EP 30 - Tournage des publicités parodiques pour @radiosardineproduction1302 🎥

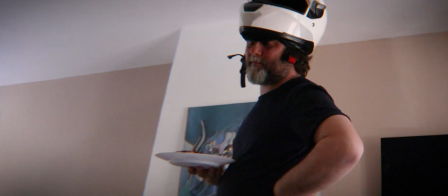10:20 Sur la jeunesse de Francis Cabrel.
Troisième journée de tournage, c'était deux semaines après le premier week-end. Et là, on avait à tourner trois fausses pubs.
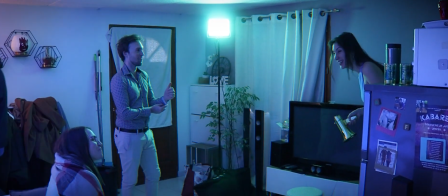10:33 Alors, on avait deux des trois pubs qu'on tournait cette journée-là qui se passaient dans le même endroit, sur le même divan, avec la même lumière.
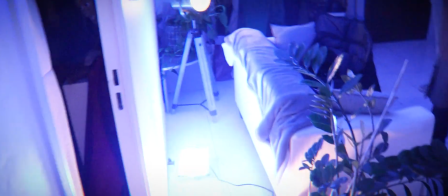10:39 On en avait deux en tout. On avait une lumière bleue que j'avais posée derrière le canapé pour faire une petite ambiance, un peu comme si on était dans un home cinéma à la maison.
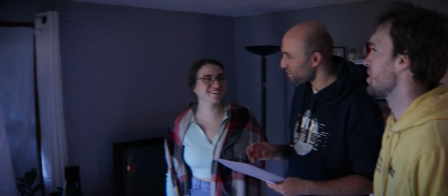10:47 En fait, on avait pas mal discuté ce jour-là parce que je voulais mettre une lumière violette à la base, en face.
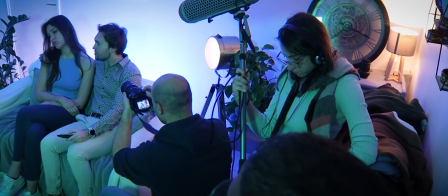10:53 Et on s'est rendu compte que la lumière verte, un peu vert, pas complètement verte, une petite lumière verte, pouvait donner en fait à l'image quelque chose d'assez intéressant.
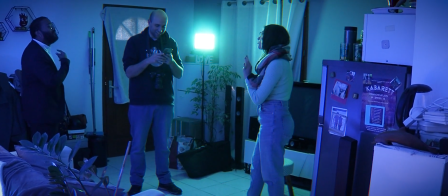11:00 Et du coup, on a choisi de mettre en face une lumière verte pour un peu remonter les ombres, etc. du visage et tout.
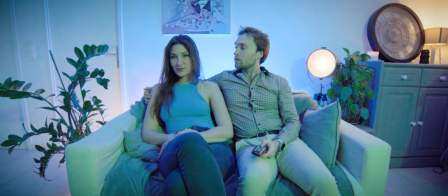11:06 Et ben derrière le canapé, on avait cette lumière bleue.
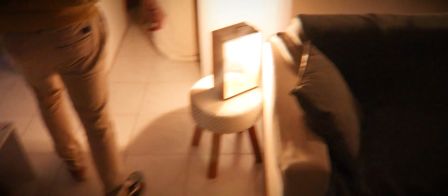11:08 Et j'avais rajouté même dans le décor des lumières qu'on avait prises à droite et à gauche, des petites lumières, des vraies lumières artificielles cette fois-ci, qu'on voyait dans le cadre, des lumières oranges. Faisait une petite peinture en fait à l'image, donner un aspect, en fait, on avait plein de lumières à droite à gauche,
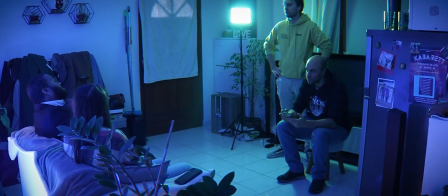11:22 des lumières différentes, et donc du coup on avait des ambiances aussi différentes dans différents endroits de l'image, et du coup c'était assez intéressant pour moi de filmer ça comme ça, parce que c'était différent de ce que je faisais d'habitude, parce que moi je préfère toujours les lumières naturelles. Pour parler justement d'une fausse pub qui parle de cinéma, qui parle de home cinéma, qui parle de 4DX, etc.,
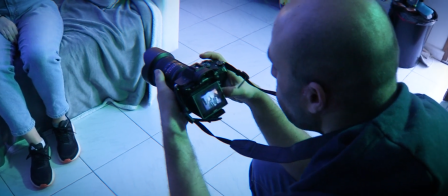11:39 et ben on voulait donner cet aspect un peu plus futuriste, un peu plus extravagant, en mode regardez, on en met trop.
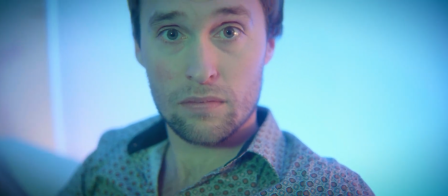11:45 Niveau lumière, je voulais quand même accentuer cette chose, en mode pour que on ait une lumière quand même assez douce, tamisée,
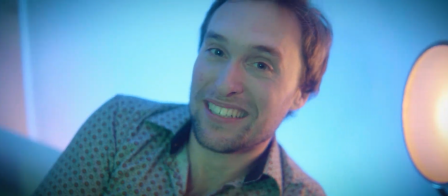11:54 mais en même temps qu'il soit quand même assez accentué pour qu'on comprenne qu'on est dans quelque chose de complètement fictif et qu'on est dans une pub surtout. Donc on passe à la deuxième pub qui, elle, est quelque chose de bien plus trash parce que on est dans le 4DX complet, c'est-à-dire qu'il y a une personne qui vient chez vous pour vous faire ressentir toutes les émotions et toutes les violences, par exemple, qui sont faites à l'écran. Donc là, par exemple, si tu reçois des coups de coussin, le mec, en fait, il va être là, il va te donner des coups de coussin.
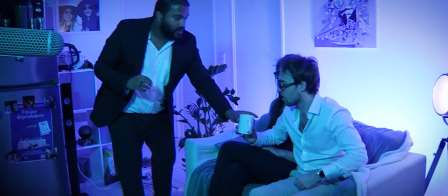12:20 Je suis juste comme ça, donc toi, comme t'es de près... Non. En fait, non, attends, comme t'es de près, je fais juste ça.
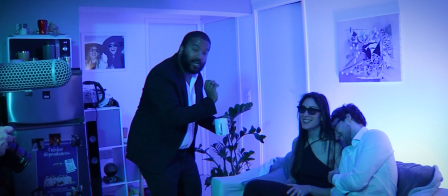12:26 Donc, d'abord, on voit juste les gouttes, tu recules, on voit comme ça. Et après, j'envoie le truc dans la tronche.
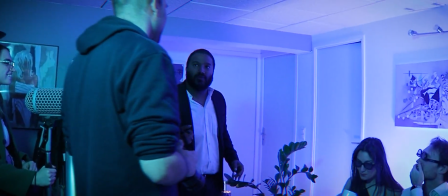12:31 Je bois et je fais... Ah oui, c'est drôle ça. T'as mis un son, t'es frère.
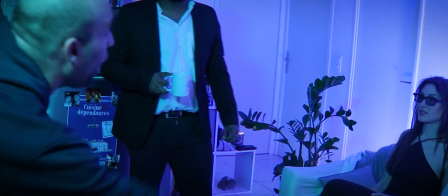12:37 Mais tu balances en mode artistique. Tu vois, comme... Okay. T'es en train de faire de l'artistique.
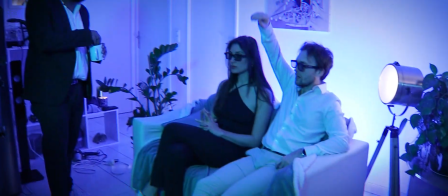12:42 C'est vrai que je travaille. Tu travailles toi, t'es en mode artistique, t'es pas en train de rigoler. Action.
Là, à chaque plan qu'on tournait, je voulais vraiment donner un dynamisme et
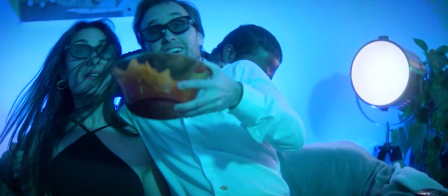12:53 une rythmique beaucoup plus forte que dans la pub précédente où c'était en mode un plan large, un champ contre champ. Là, il fallait vraiment donner un sens dynamique au plan parce qu'il y allait avoir du ralenti,
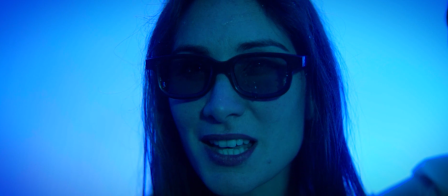13:05 il y allait avoir pas mal d'effets visuels et même des effets un peu avec des plumes, avec de l'eau,
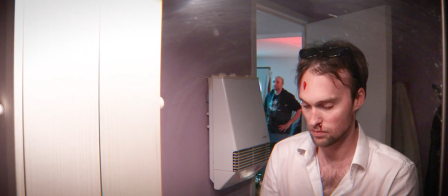13:11 avec une tronçonneuse, avec du sang partout, etc.
Vous savez, c'est pas facile de jouer la victime.
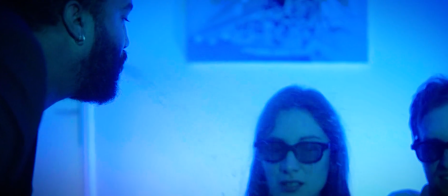13:20 La bouffe, la régie.
Et donc du coup on voulait vraiment donner un rythme aux images en même temps qu'on donnait un rythme au montage.
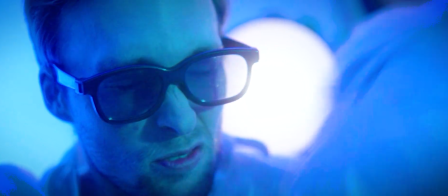13:26 Donc c'est-à-dire que à chaque plan quasiment qui changeait, où on voyait une action qui se passait à ce pauvre couple qui regarde un film d'horreur,
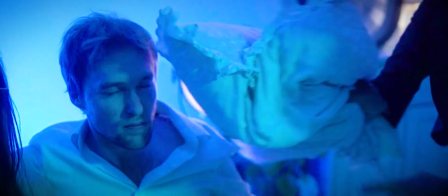13:33 et à chaque plan, à chaque fois je commençais très souvent avec un gros plan sur la personne pour voir les effets par exemple du vent ou de la
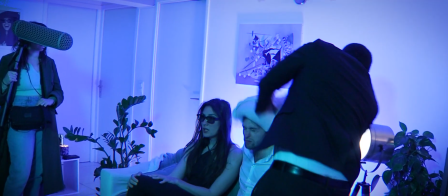13:40 pluie ou de l'eau qui est en train de tomber sur eux. Et je faisais un plan qui hop reculait pour découvrir la scène, découvrir le mec qui est derrière en train de balancer de l'eau,
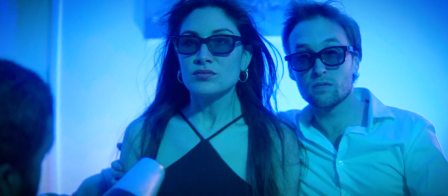13:49 ou bien en train de, avec un sèche-cheveux, en train de balancer du vent dans leurs cheveux, etc.
Amuse-toi plus avec les sèche-cheveux sur l'endroit que tu utilises.
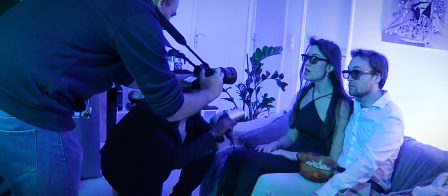13:58 Et action!
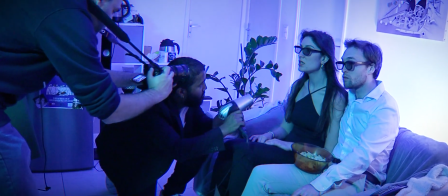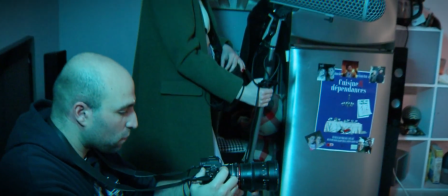14:05 Donc à chaque fois, on a fait 2-3 fois la prise à chaque fois, parce que justement j'avais besoin de contrôler la mise au point.
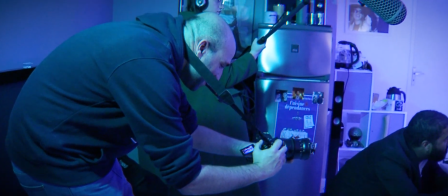14:12 Le moment où je reculais et qu'on découvrait la scène globale. Et ce qui est assez intéressant sur cette journée, c'est que j'ai vraiment essayé d'utiliser le plus souvent possible
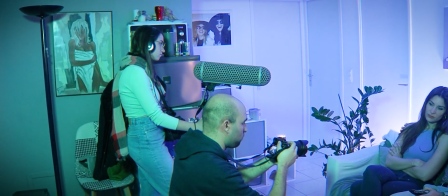14:21 le plan serré qui passe au plan large. Petite anecdote assez drôle, à la fin, on avait ce dernier plan pour cette pub où on voyait le mec de la télévision avec la tronçonneuse sur ses genoux, assis sur le canapé, et on avait Maxime mort derrière lui et juste les jambes de la fille qui étaient sur lui.
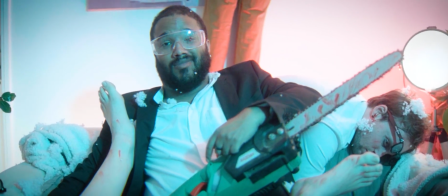14:40 Et on est en mode, on comprend que le mec en fait les a tués littéralement parce que dans le film les gens se font tuer, donc du coup il les a tués littéralement parce que si tu veux ressentir à 100% ce qui se passe devant toi dans un film, il faut que ça se passe réellement. Et on n'avait pas assez en fait de plumes, enfin on avait une personne qui jetait des plumes sur le côté, mais en fait les plumes n'étaient pas assez envoyées assez loin pour qu'on puisse en fait avoir cet effet où il y avait des plumes qui tombaient de partout. Et donc on a demandé au père de Maxime qui était en haut de venir. Et donc on avait Mathieu et le père de Maxime qui étaient là en mode « Bon on jette des
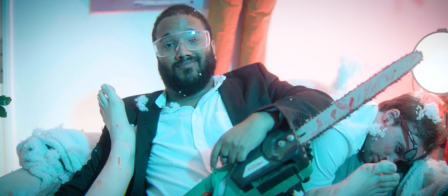15:15 plumes comme ça sur le côté pour que ça vole au moment où je disais action et que la caméra,
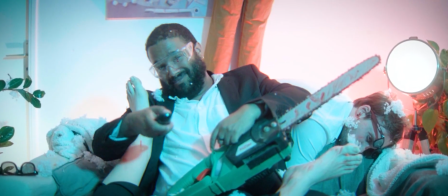15:21 je faisais un petit mouvement en arrière comme ça pour découvrir un peu plus l'espace autour de ce personnage qui a tué le couple qui est sur le canapé. À un moment, on a même choisi de changer la lumière en rouge parce qu'on voulait donner un aspect beaucoup plus horrifique à la scène pendant que Clément il sortait derrière les canapés avec une hache et qu'il était en train de se préparer à taper les gens. Même pas discuter, on était en mode mais est-ce que ce serait pas intéressant de changer la lumière derrière?
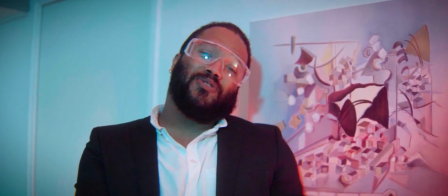15:46 Comme ça au moins on donne une autre ambiance, on donne quelque chose de différent et de quelque chose d'encore plus glauque à la pub. Et donc tout le monde en était d'accord, on s'est dit bon bah allez on va faire ça en rouge, comme ça au moins on est tranquille. Et on se dit bah là le spectateur va comprendre que ça va mal tourner pour le couple.
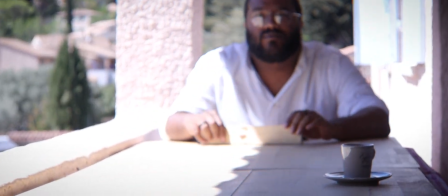16:03 Alors vas-y, mets-toi ici pour que je fasse un peu le plan peut-être sur moi. Moi j'ai vas-y, joué avec les dinosaures en même temps.
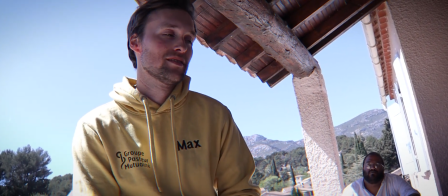16:09 Bonjour, je suis Dylan David. Depuis la fin de la BNB, j'ai beaucoup avancé.
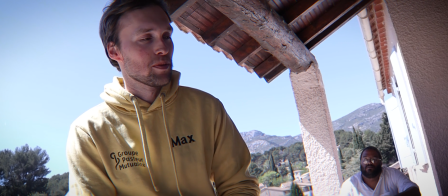16:15 Au tout début, j'ai eu pensé qu'on allait me donner un rôle un peu de consistance, quelqu'un d'un peu sérieux.
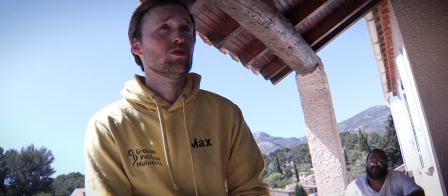16:21 Non, Max. Et au final, pas du tout. Max, il faut que toi tu joues avec les dinosaures, c'est toi qui t'aimes super.
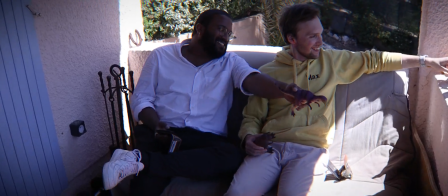16:26 Mais j'ai de la qualité avec.
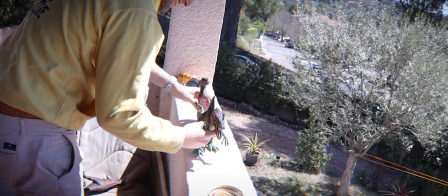16:31 Frère, la tasse de café a pris, on dirait que c'est l'étape suivante de l'évolution.
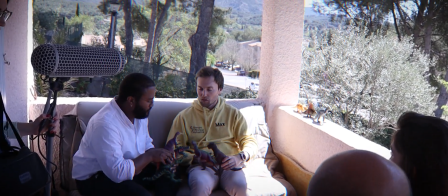16:39 Vas-y, regarde ce qu'on a prévu. Et là, t'as une cut. Ok, c'est bon. Ok, moteur.
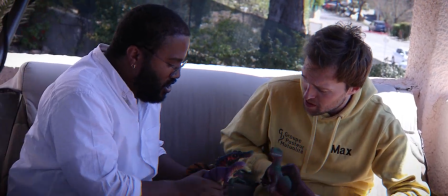16:48 Ça tourne. Ça tourne.
Pour le festival qui va passer en juillet, on avait une dernière partie que ça a été une surprise pour moi le jour même parce que c'était pas prévu à la base dans le découpage et la feuille de service. Et du coup, j'ai découvert la scène le jour même et j'ai découvert même la scène en fait en mangeant à midi avec eux. Et du coup, c'est une scène de dialogue qui devait en fait un peu représenter toutes les manières que les deux réalisateurs,
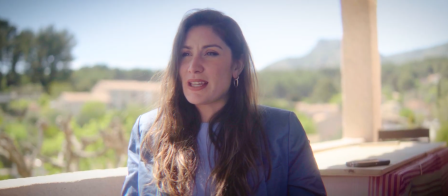17:12 Maxime et Clément, voulaient un peu présenter le festival. C'est-à-dire que c'est une discussion entre les gens des Sardines Show, en fait, pour comment est-ce qu'ils allaient préparer cette soirée-là, 7 heures projection au festival.
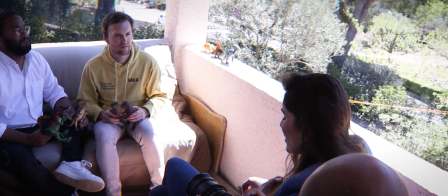17:24 Donc on était parti sur un chant contre chant, assez simple, assez basique, mais je voulais absolument à voir les montagnes en arrière-plan.
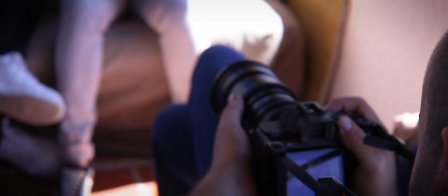17:32 Donc pour le plan entre Maxime et Clément, je me suis mis un peu en contre-plongée et je me suis un peu collé plus vers Manon
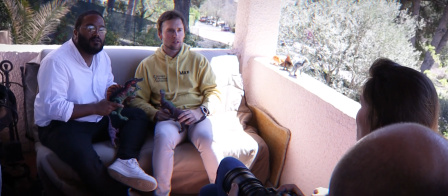17:38 que pour eux pour pouvoir justement avoir derrière eux la chaîne de montagnes et avoir les nuages qui passent par-dessus. Et c'était absolument magnifique.
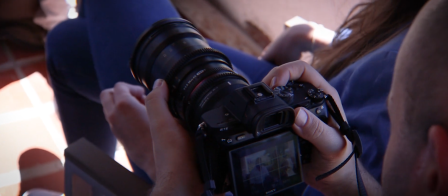17:46 Vraiment, on avait, en fait, comme on a une dynamic range dans la caméra, la Sony A7S III qui est quand même assez énorme, on peut récupérer tous les blancs du ciel, on peut récupérer tout le ciel qui est derrière et du coup on a ce plan filmé au 35, c'est-à-dire avec quand même beaucoup de flou, où on a les deux personnes en premier plan et on a derrière les montagnes floues, mais avec ce ciel bleu magnifique avec les nuages qui passent derrière. Enfin c'était vraiment, on a réussi ce jour-là grâce à cette caméra à faire des images absolument exceptionnelles. Le contre-champ sur Manon était pareil, je voulais absolument avoir la montagne derrière et du coup
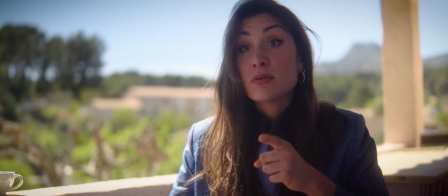18:21 j'ai fait une petite contre-plongée pour justement avoir la montagne et avoir Manon en premier plan. Ça m'a permis vraiment de diversifier plein de façons de filmer, plein de façons de mettre en scène en un laps de temps très serré.